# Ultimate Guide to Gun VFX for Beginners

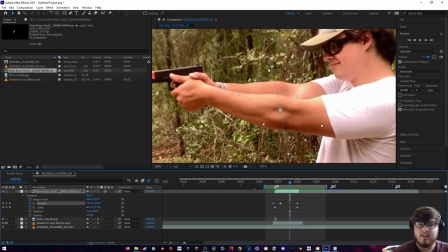[12:32]
So to actually solve that, we need to do a mask. However, if we put a mask on this layer, it'll actually move the mask and it'll be hard to track and everything. Let me just demonstrate that. So if I kind of do a rough thing of his arm, let's say I actually put time into that.
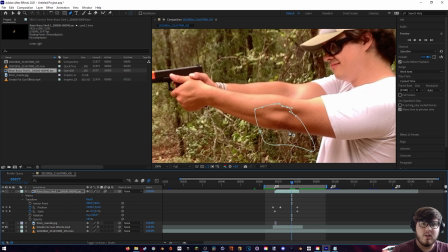[12:46]
If I move over a frame, it actually follows the bullet. So that is just very annoying. You'll have to edit it per frame even though his arms are staying stationary. So that's just not a good method of using. I'm just going to delete that mask real quick. Now a better method is to actually go ahead and add a new solid.
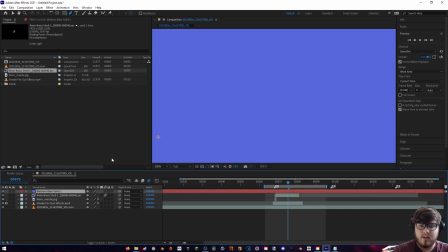[13:05]
I just right clicked for that. It doesn't matter what color since we're not really going to see it. Now let's come over here to transform.
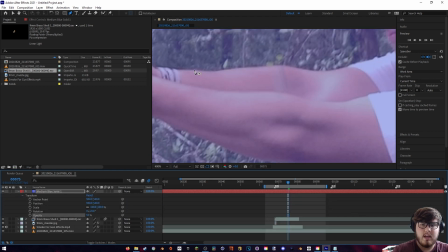[13:11]
I'm going to put the opacity down just so I can see his arm. And now let's make a mask on this solid layer. So I'm just going to click and drag again with the pen tool selected up here. And this one I'm actually going to kind of spend some time on.
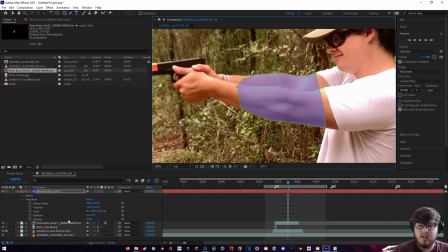[13:26]
Okay, so now that we have this mask, we have this result. We need to go back down here, set the opacity back up to 100. And then we can uncheck this little eye tool. We can go ahead and come back here to toggle and switches.
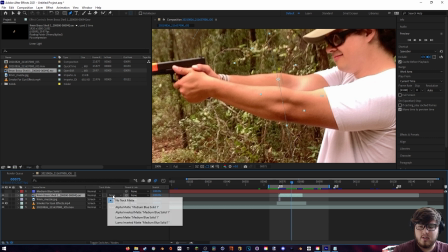[13:38]
And then for this track matte, we can actually set this to be the alpha inverted matte.
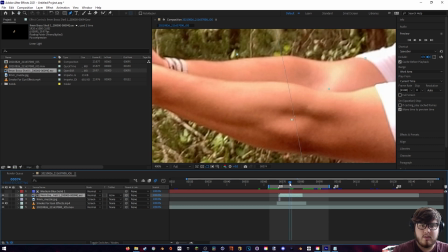[13:43]
And now we will see that the bullet, once it passes through his arm, it's no longer seen.
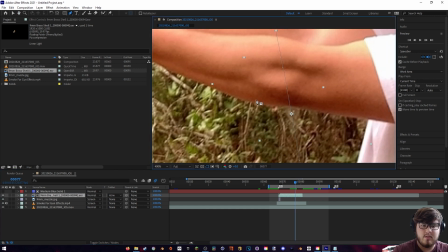[13:47]
And then you can see down here that the little mask is working. It's basically masking out his arm using this little layer right here.
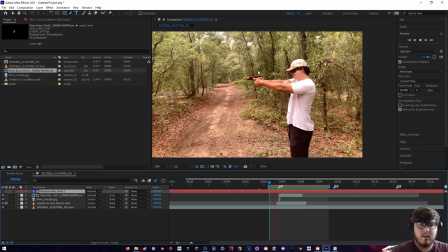[13:55]
Okay, so let's see what we're working with again. So we have everything now. We have the muzzle flash, the smoke, and the bullet coming out. However, there is one last thing that will make this shot a lot better. So let's go ahead and come down here and duplicate this little movie clip layer.
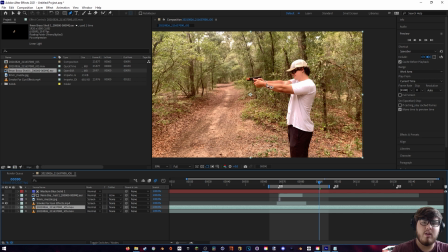[14:09]
And basically what we need to do is add some fake light in our scene. If you shoot a real gun, then the light of the muzzle flash will actually illuminate the ground, some of the stuff around you, including your hand, the gun itself, your face and everything.
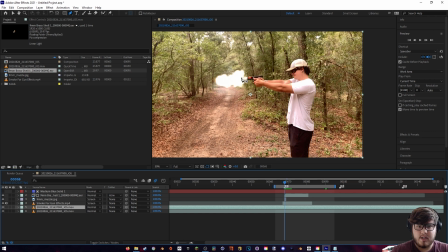[14:23]
So we need to mimic that. So let's come to the frame that our muzzle flash is going to be. And I'm just going to add some mask to this frame.
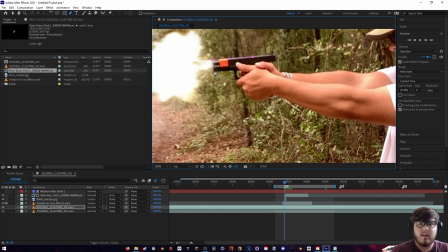[14:31]
So I'm basically just trying to think about in real life, where would the light actually wrap around? So for example, it'll probably wrap around his hands and the gun since it's right next to the muzzle flash.
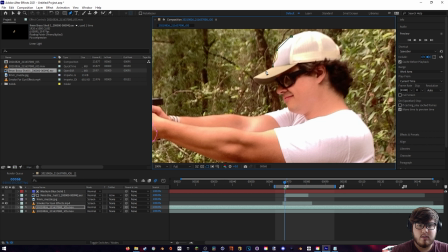[14:42]
However, some other places it might illuminate his hat region. So let's do this over here, and maybe a little bit of his face as well. Now you don't have to be too accurate to this since we're going to feather this a lot.
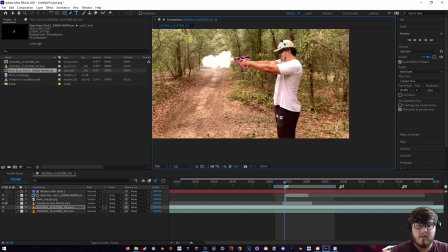[14:53]
And so coming down here, I notice it will probably also affect his clothing right here, just because that is in view of himself. You kind of just have to play around with it and kind of just think about where the light would be in real life.
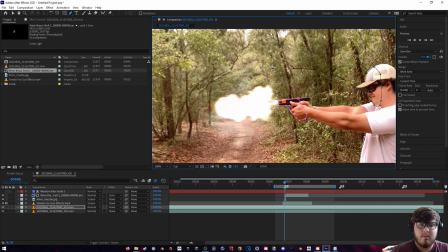[15:08]
And then finally, I just like to add a little bit of a circle around the muzzle flash.
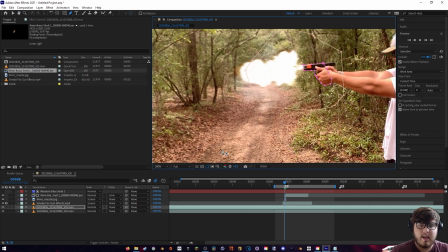[15:13]
Now if he was shooting against a wall or anything, I would add some thing on the wall,
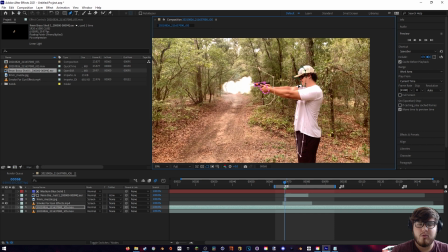[15:18]
but since he's basically just shooting in broad daylight, I'm not going to affect any of this stuff,
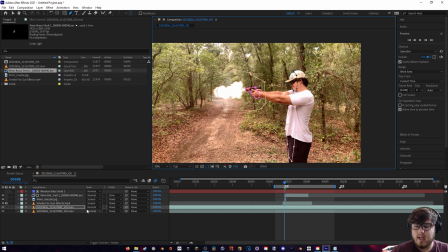[15:22]
since in real life it's going to be so unnoticeable. Okay, so with all of that, we can actually come down here and set this, instead of normal, we want to do add.
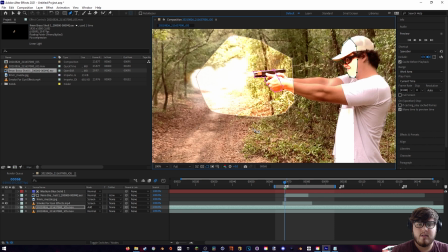[15:29]
And so that basically just brightens up this little layer. And since we have the mask, it is only affecting the mask spot.
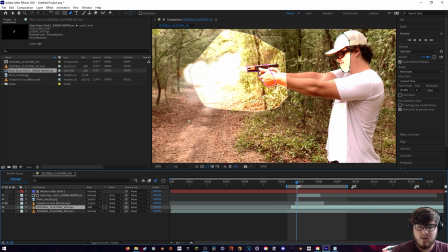[15:37]
Let's go ahead and come over here and make this to be only the one frame that it's supposed to be on. So just bring these edges over here. I might actually try to do 2 frames like that. We'll see.
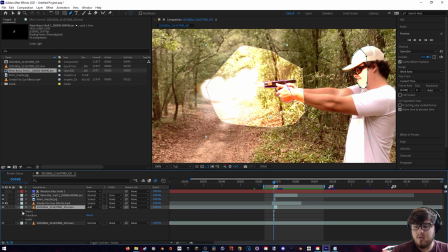[15:48]
But now it's looking kind of fake. We can actually come down here to the mask section and affect the different masks individually. So the big flash over here, I know I wanted it to be super feathered. So let's just increase that.
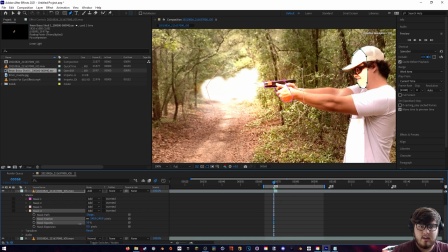[16:01]
And then you can also come down here and decrease the mask opacity as well.
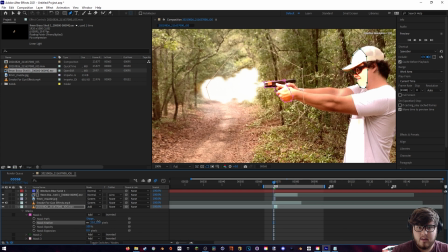[16:05]
So next, the little hand and gun, I'm going to add some feather like that. And then that is way too bright.
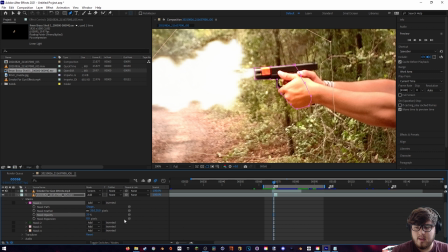[16:12]
I'm just going to decrease that till we get something like that. And then again with the other ones as well, let's try his face.
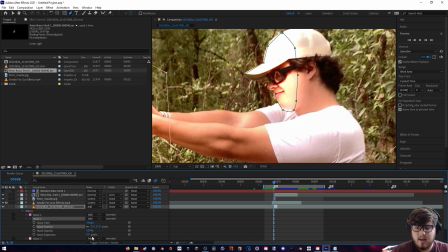[16:19]
It's pretty simple. Just going to feather it until you get something that you like, and then the opacity down until you get something like that.
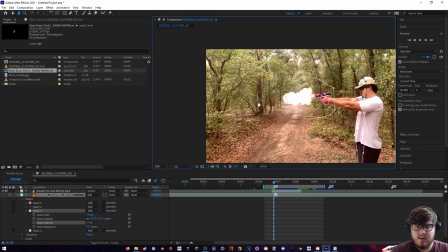[16:26]
Okay, so with all my masks adjusted now, let's take a look at what we did.
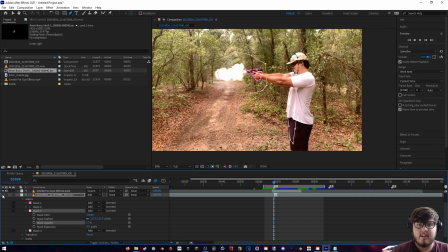[16:30]
So if I turn this layer on and off, you'll see that it basically just adds some glow around the parts that the muzzle flash would actually light up.